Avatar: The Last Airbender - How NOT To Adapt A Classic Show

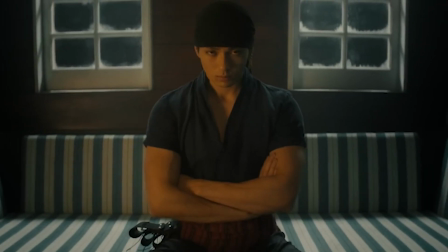[0:00]
After Netflix's live-action remake of One Piece, I had a lot of faith going forward for the future of live-action adaptations, especially from Netflix.
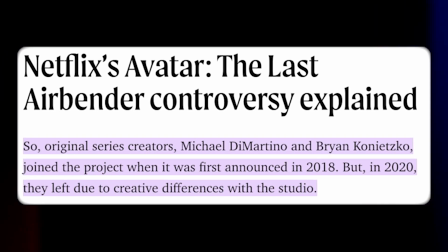[0:08]
But the more I heard about this new Avatar The Last Airbender adaptation,
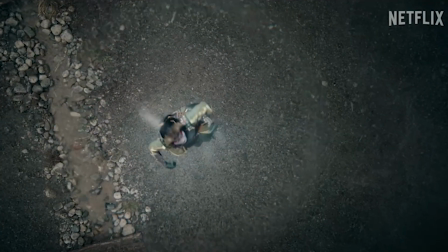[0:12]
the less faith I had in it, until I ultimately expected a disaster of a show. So I finally found the time to watch the first season of the new Avatar, and it is… eh. To be honest, it wasn't as bad as I was expecting, and it was a pretty average show altogether with some good strengths but very negative weaknesses,
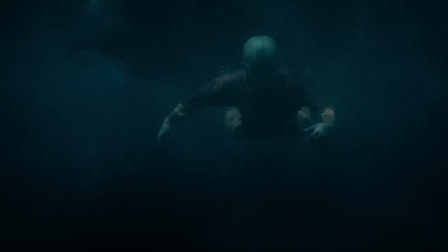[0:34]
most of which are found in the show's script.
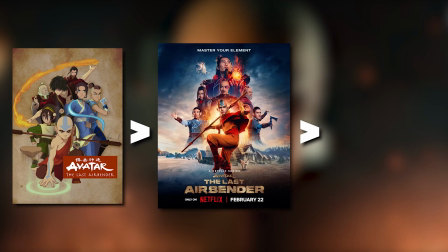[0:36]
Obviously it's not as good as the original cartoon, but it's also not as bad as the 2010 film, so it's in that weird mediocre middle spot.
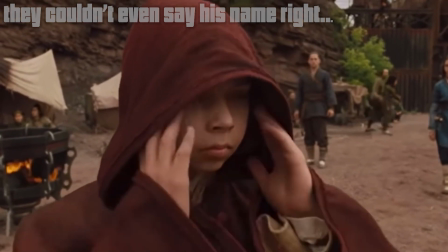[0:44] My name is Ong, and I'm the Avatar.
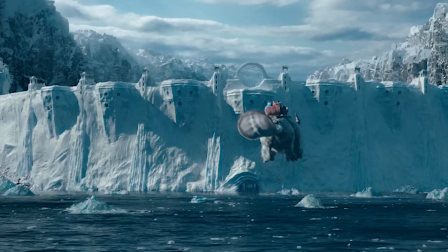[0:49]
If you wanted a compelling television show that leaves you in thoughts and connected with the characters, then I'm disappointed to say you won't find that here. here.
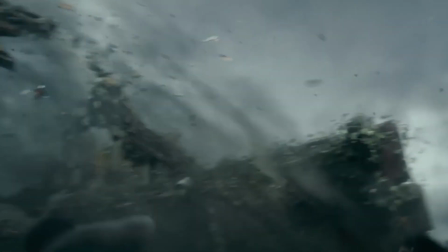[0:57]
This entire adaptation is a facade, like a Hollywood set house.
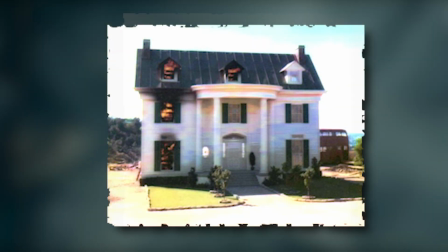[1:01]
On the outside, it's visually interesting and cool to look at, but on the inside, it's empty, depressing and sad.
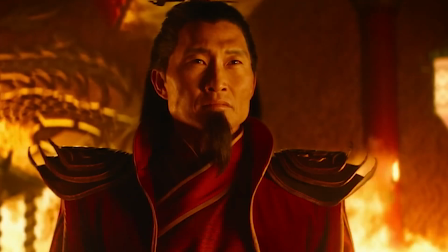[1:08]
Let's get the good out of the way first. Yeah, this show is very satisfying to look at, especially the CGI elemental bending.
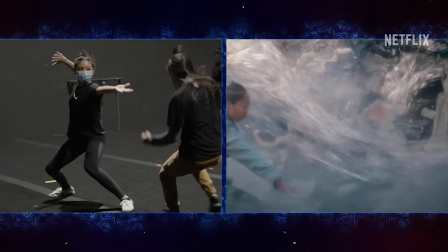[1:14]
That alone carried the show. All the fight sequences were really creative and super fun to watch, and it was just cool to look at,
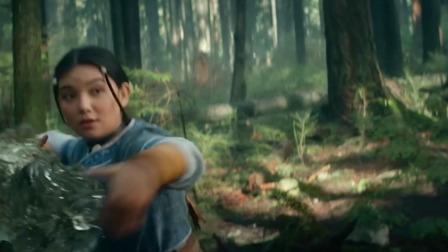[1:21]
and I appreciated the maturity behind the fight scenes, which translated well into live action.
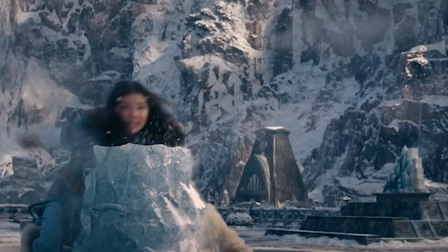[1:25]
And the music only elevated the scenes and I was surprised and it gave more oomph to everything. Oh, and the costumes and set pieces were well done too, and were fairly accurate to the show.
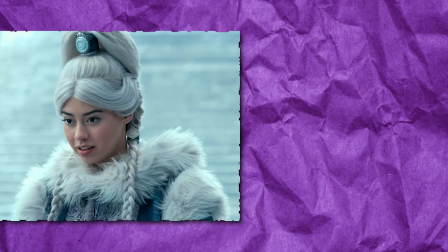[1:34]
But with that being said, the wigs were not it.
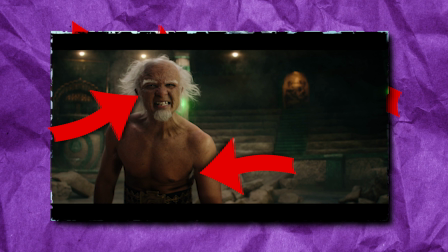[1:38]
Almost all the characters wearing wigs or prosthetic hair were so horribly done, and it was so noticeable, which took me out of the visual immersion.
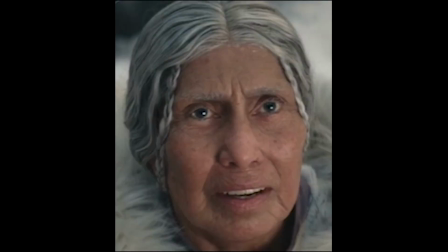[1:47]
That and Gran Gran's dentures. Most of the casting was well done too.
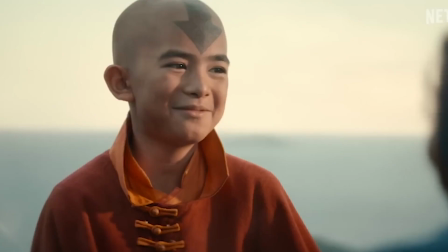[1:53]
Most of them. Ignoring what the script did, the standouts were Aang, Zuko, Sokka, Suki, Iroh, and Ozai.
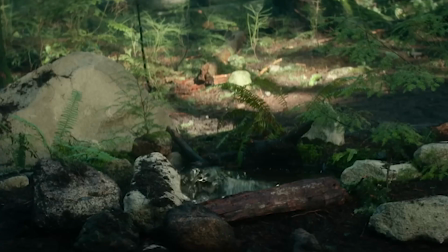[2:01]
I would have said Katara too, but she isn't given much to do and it feels like the show forgot about her.
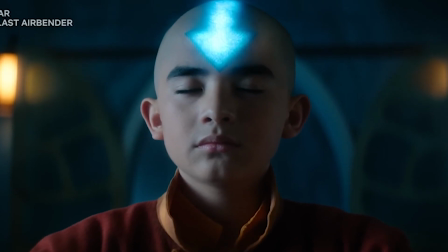[2:06]
Anyway, Aang's actor brought likability to the character, with some flaws but you know, he's a kid.
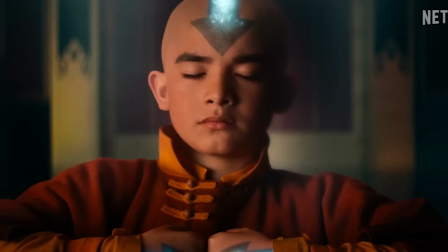[2:12]
He had a lot of heart and charm and was fun to watch, but not the best acting. But the best was probably Sokka. along with Iroh and Zuko's dynamic.
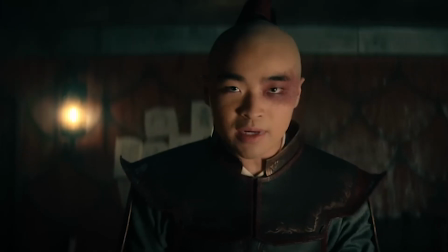[2:21]
They were easily the best part about the show and I honestly was more interested in their story than the gang's journey.
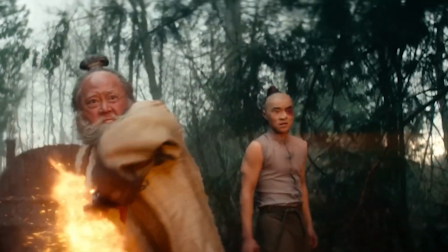[2:26]
The show further developed a relationship and I appreciated that along with the competent acting. But yeah, not every casting was a good one. Azula's casting was a misfire.
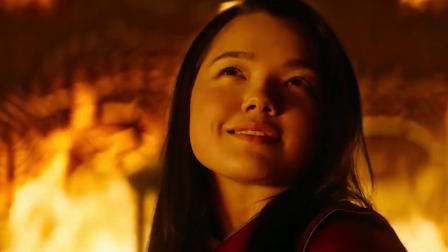[2:37]
She did okay with portraying the character, she just doesn't have that menacing look to her.
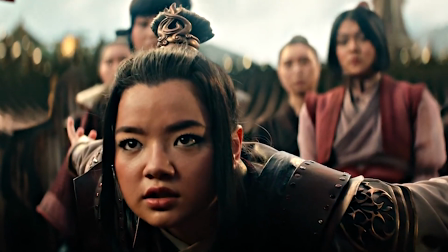[2:42]
I'm not really terrified by her presence when she's on screen like I was in the original show.
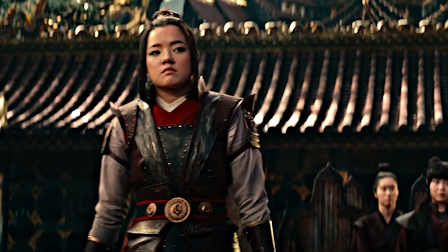[2:46]
The actress has a very friendly face, which is a great feature, but maybe not for Azula, the terrifying fire princess. Okay, now the real problem with the show is not with any of the actors or visuals, but lies much deeper.
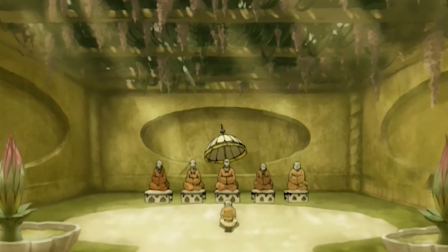[2:59]
The original cartoon, made for children, had a lot of nuance and complex themes throughout the show.
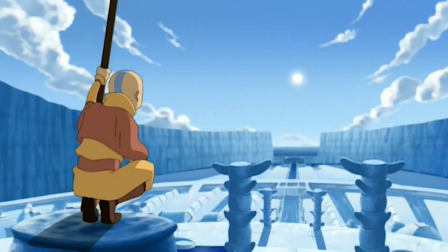[3:05]
It treated the audience with respect and knew you could figure things out without them explicitly stating things.
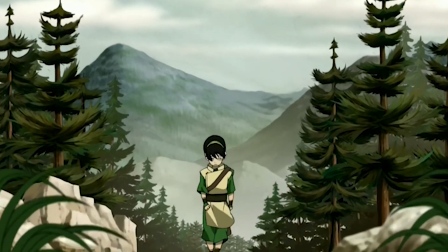[3:10]
The original show had a lot of breathing room for development, but most importantly, it had time.
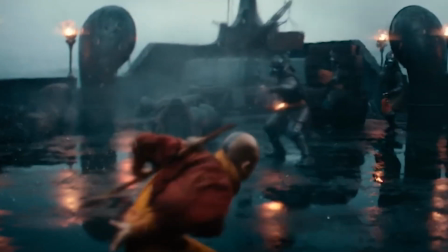[3:17]
The live-action adaptation differs heavily as there's no time for anything and it
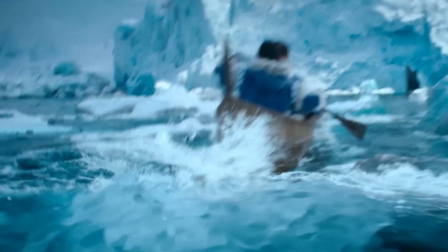[3:22]
completely ignores or rushes through all the fundamental storytellings that gave life to these characters. In this case, time ruined everything. The first takeaway from the show is know when and where to put certain scenes.
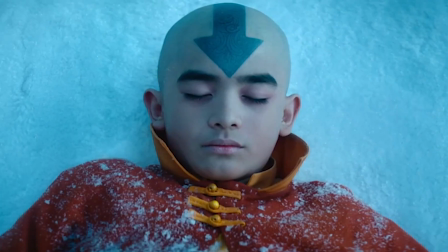[3:36]
Something that bothered me while watching the show was how angry everyone was towards Aang, that he had vanished,
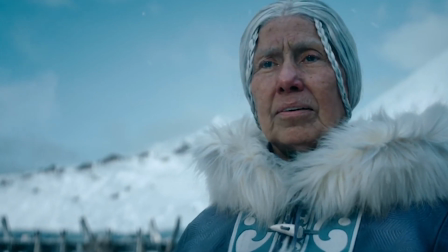[3:42]
particularly the betrayal of the Water Tribe felt when finding out Aang was the Avatar.
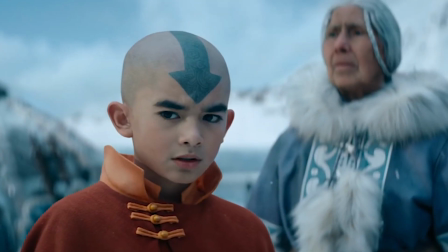[3:47]
Characters were furious with Aang that he was not there when the world needed him most,
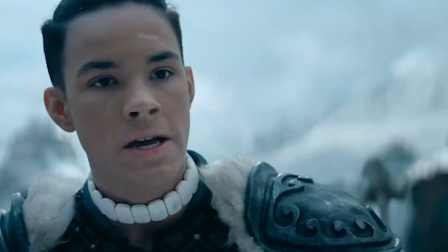[3:52]
but I just couldn't connect or sympathize with their qualms, mainly because there was no mystery surrounding Aang's backstory.